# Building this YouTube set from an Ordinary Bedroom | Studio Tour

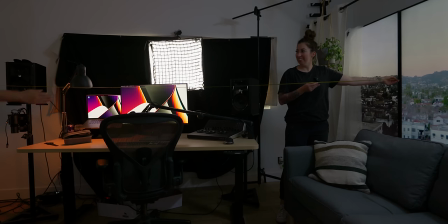720s
We are about 11 feet wide from side to side TV all the way up to the camera is a little under 12 feet and we have eight foot ceilings So,
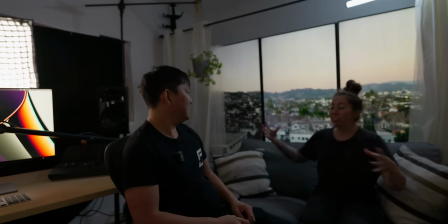729s
you know, pretty standard nothing fancy in terms of space You can adapt the size probably to your space and still get a similar
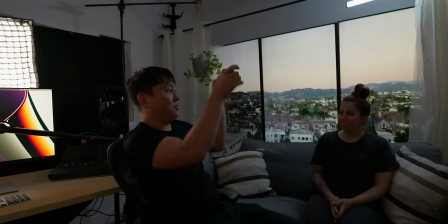736s
effect Yeah, cuz you could really just have one TV and put curtains around that so far One of my favorite things about
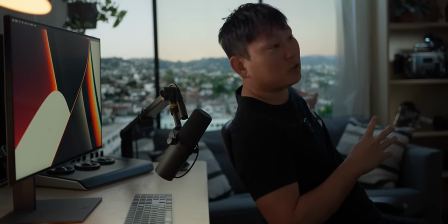742s
this is I kind of get to go out and shoot backdrops like this and like this for example,
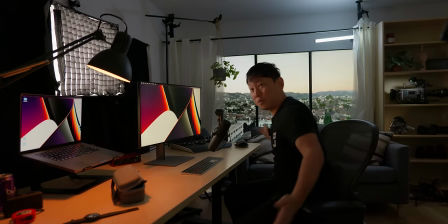746s
I shot off a rooftop on my birthday. So happy birthday to me, yay!
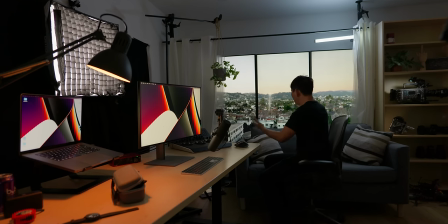751s
But like the view that I was able to capture then, I get to re-experience it every time I film with this backdrop.
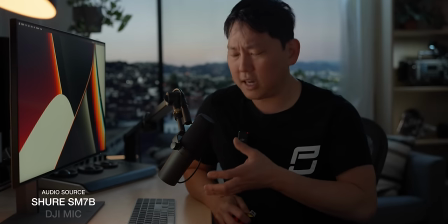758s
As for audio, I'm still contemplating if I want to use the Shure SM7B or just use these DJI mics.
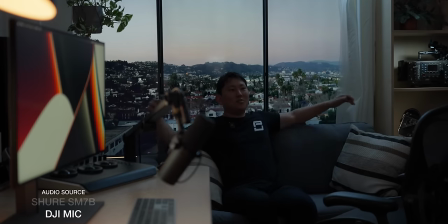764s
I mean, what's nice about these is that I have full range to just move to wherever I want and not have to worry about being kind of tied to this mic.
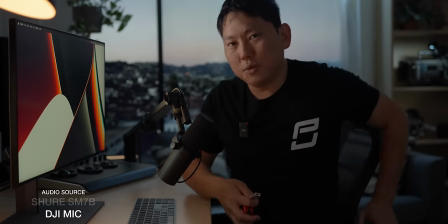771s
This is a dynamic mic, so generally you have to be pretty close to have it sound good.
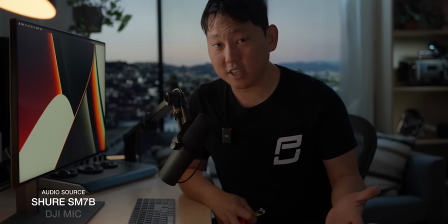776s
But when you are, listen to how my voice sounds when I'm recording on the Shure SM7V.
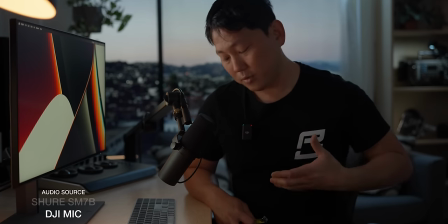781s
And this is how my voice sounds when I'm talking on the DJI mics.
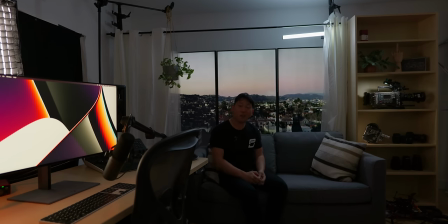784s
Now these displays back here, they're all the same exact screen and model number and everything, but there is definitely a little bit of inconsistency. So I think I just have to do a calibration. I mean, since everything's just hooked up to the PC, I think I could just do it with those simple calibration tools where I put the little sensor in front of the screen,
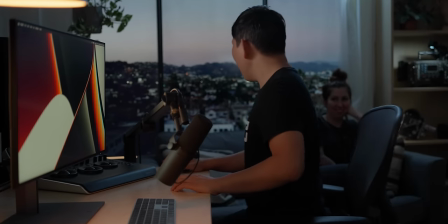801s
let it run its thing. the best part of all this is no more we're losing the light and of course without
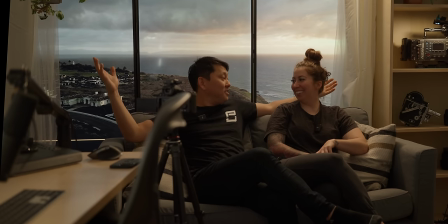807s
carrie's help we wouldn't have these beautiful plants plants are kind of the they're awesome they just make everything kind of look nicer i would never be able to keep one alive i'm glad you said that because i actually just bought more plants yesterday i love the shot and i think it looks really good but there's this rule with cinematography that you're never supposed to aim for like the prettiest image you're always supposed to be going for the best shot for the scene or whatever is happening and I think one of the things that's important with YouTube is that there's like a sense of Like rawness
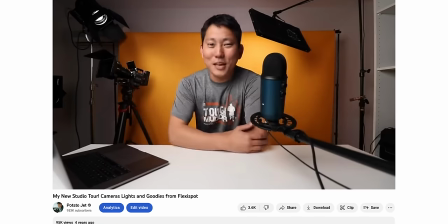838s
and a sense of closeness. So in the past I would use a 20 mil Which is pretty wide and I like the closeness that you feel out of something wider problem Is it's a little bit tough to do that here? So this is almost a 70 mil and we just pushed it back and this compresses the space Which is important because we can't really show the edges, right? I can't really go all the way out to an 18 or 20 without just losing the illusion But the other way to make a scene feel a little bit more close is by eye line Maybe the word you're looking for is casual. Yeah. Yeah, that's it. That's exactly right casual I want it to be a little bit less professional a little bit more casual I think the background is good the way it is.
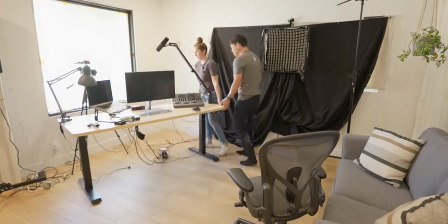880s
We just have to rotate the table So I'm facing the camera.
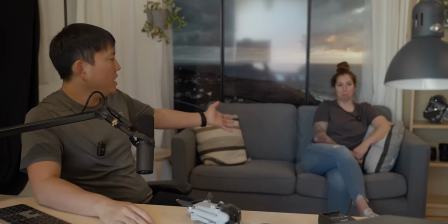883s
I could be like hey today We're talking about blah blah blah with special guests Carrie Pita, this is gonna look like crap right now because we haven't lit it yet.
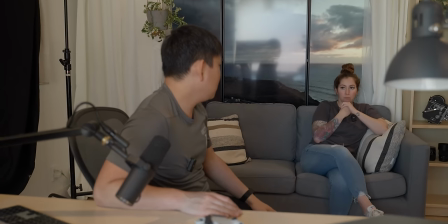892s
So let's go do that
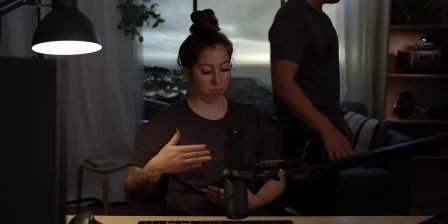898s
You know how this is perfectly parallel to the bottom of the frame tough part about that is it's always hard to get it Perfect.
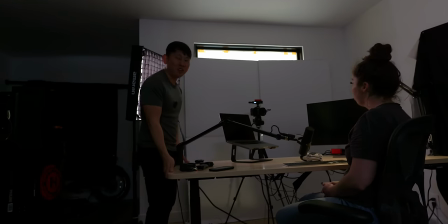904s
It's always slightly slightly off So if we do like a little intentional offset like this I love the idea that I can just
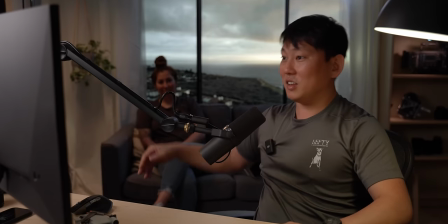910s
go straight from talking to you guys and I could swap out the background and the lighting and then I can come over here work on the computer a little bit
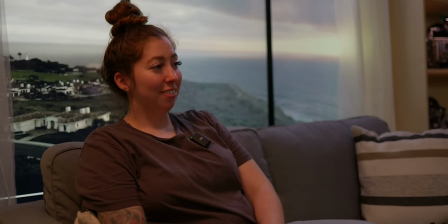916s
and I'll cut to the carry cam as she gives some very valuable input. Why is everything so expensive?
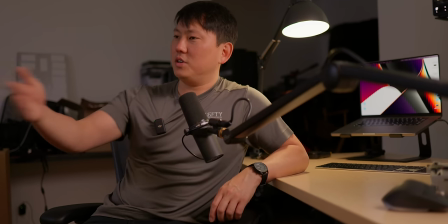922s
I may go ahead and run a third camera so that we could kind of have like a little back and forth going this way.
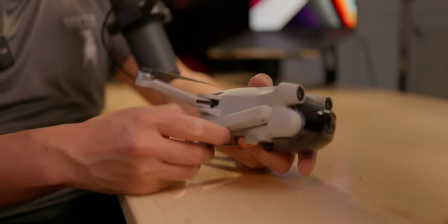926s
Close-up angle like here if I want to show you some stuff up close like hey check this out isn't this cool interesting conversations and
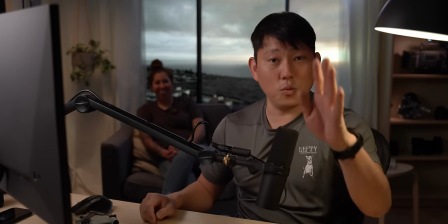933s
funny talk and then I could just turn around and go back to just a regular angle like this pull up some stuff on the computer.
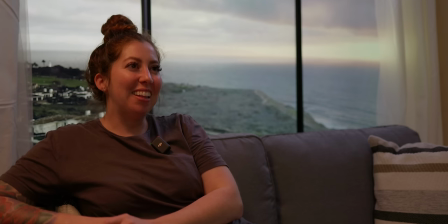939s
I do kind of like the other angle a little bit more aesthetically but i think this one probably is going to work better if you have somebody
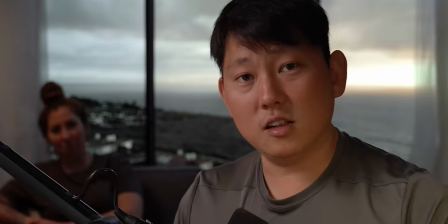945s
here since this is a 4k i can probably extract a close-up shot out of this thing so it's kind of like i have a bunch
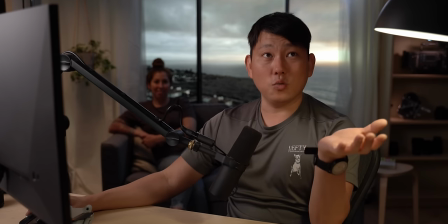951s
of different camera angles going but yeah i think overall this 35 is working and i still have that headroom we're not seeing the tops of the
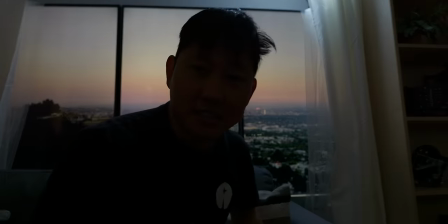957s
tvs all right so now it's like day 8000 of working on the set that's one of the things i really have a hard time with is finishing
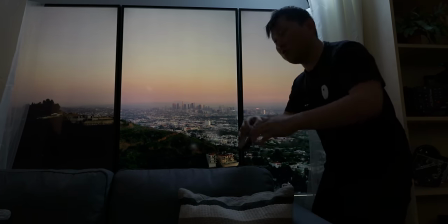963s
up something because i always want to just keep working on it and until forever but at certain you could kind of see a little gap between the TVs.
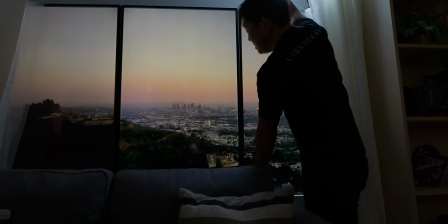971s
And at first I was thinking about getting fancy and putting in like a piece of wood here or something and painting it.
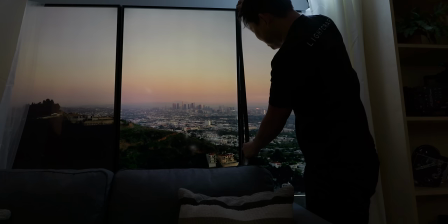976s
But honestly, I think a piece of gaff tape is gonna work just as good. It's always fun to see how much you can really get away with.
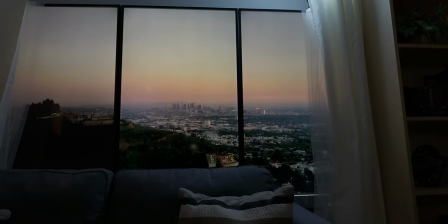982s
I mean, once you lock down your camera angles and all that stuff, you know exactly what's in frame. Then you just go in and just do some patchwork.
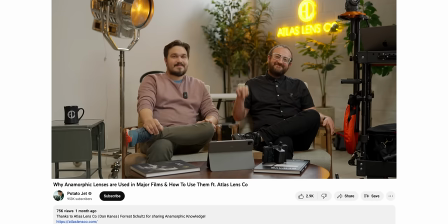989s
Now, when we were making the anamorphic video with Atlas, I was kind of inspired by this light that they had that was retrofitted to be an LED.
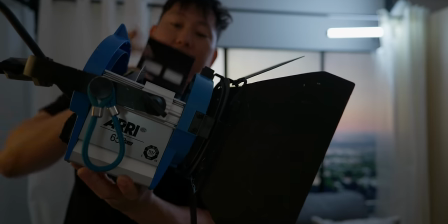996s
So I kind of want to try to pull a page out of the Atlas, list book.
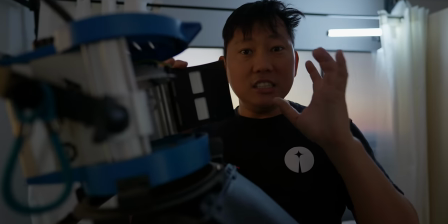999s
These are the fixtures that I really learned on, but honestly, like with LEDs being so good these days, I just use so much power.
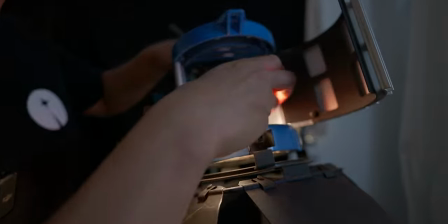1006s
So I pulled out the bulb and I think I could just put this thing in here. Magnetically attach it straight onto this reflector back here.
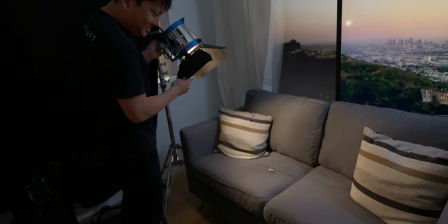1012s
So I don't know. Looks pretty convincing, right? And since it's attached to the reflector, look, I got to actually kind of change the shape of the beam. You kind of tell that it's not perfect, but I mean,
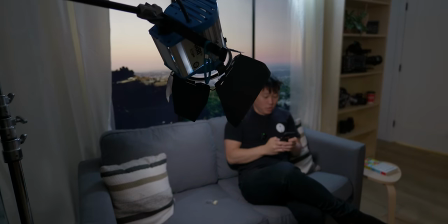1023s
hey, out of the 650, I have full dimming control as well as color temp control. but most uniquely,
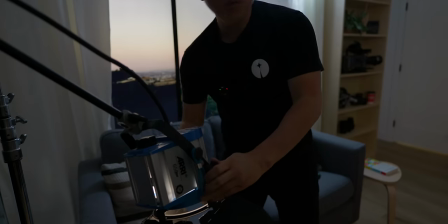1030s
it's full RGB now. Definitely want this light to have two purposes.
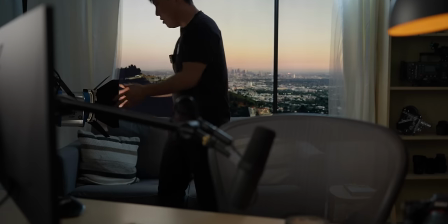1034s
One, to be kind of cool back here to fill out this space a little bit, but also work as a light to light someone that's sitting back here.
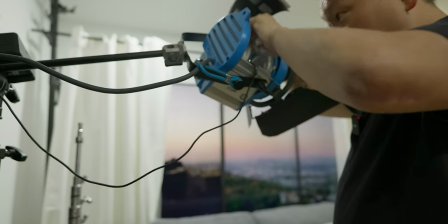1042s
Really utilizing these little MCs for this set, but the thing is that they are battery powered, so I don't want it to die halfway through a set.
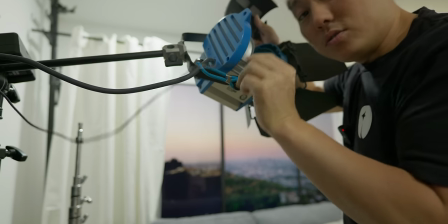1049s
So my plan is to run a little USB-C to all of them.
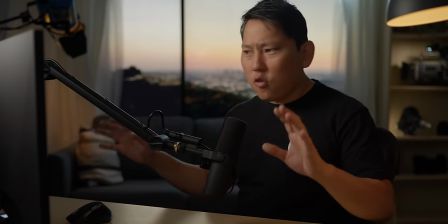1052s
All right, so here is how it kind of looks in its final form, but it's not really a final form because every single time I look at this shot,
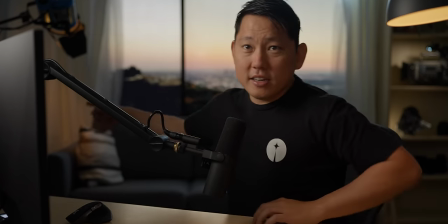1059s
I'm just like, I wanna change this or I wanna add a plant right here. That hanging plant I wanna put on this side right here.
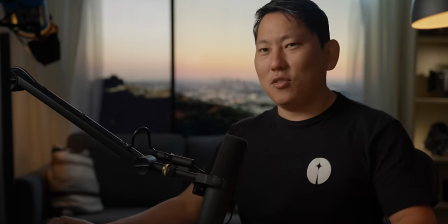1066s
Like there's just an infinite number of things I wanna still experiment with.
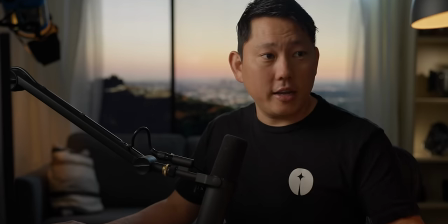1070s
But I think for now this works and for my fill light right here, I can just use my laptop that is just slightly out of frame. I have Photoshop open and I can dial in different colors. Green, purple, red.
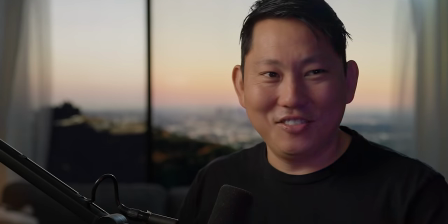1082s
So in a way a laptop is kind of a, you know, an RGB light. I usually do my comment reads off the phone, but maybe I can just make it like an overlay right here somewhere It has this look so top comments from Christian. Hey, Gene Would you rather get confronted by 100 potato sized jets or one jet sized potato? Holy crap This is by far the most liked comment in that last video Bloomylicious says asking the important questions. This took some serious forethought leaving this video on pause until Gene answers this All right being confronted by a bunch of tiny jets that actually sounds terrifying I'm just picturing like a bunch of FPV drones that are jet powered just or on the other hand a jet-sized potato So basically just a massive potato that just sounds incredibly delicious and I would go for that I don't even think I can follow that comment up with anything else. So I am going to wrap this one up here Thank you guys so much for watching click on stuff if you like and hope you enjoyed this build video set thing that we did And that is all to the loot. See you later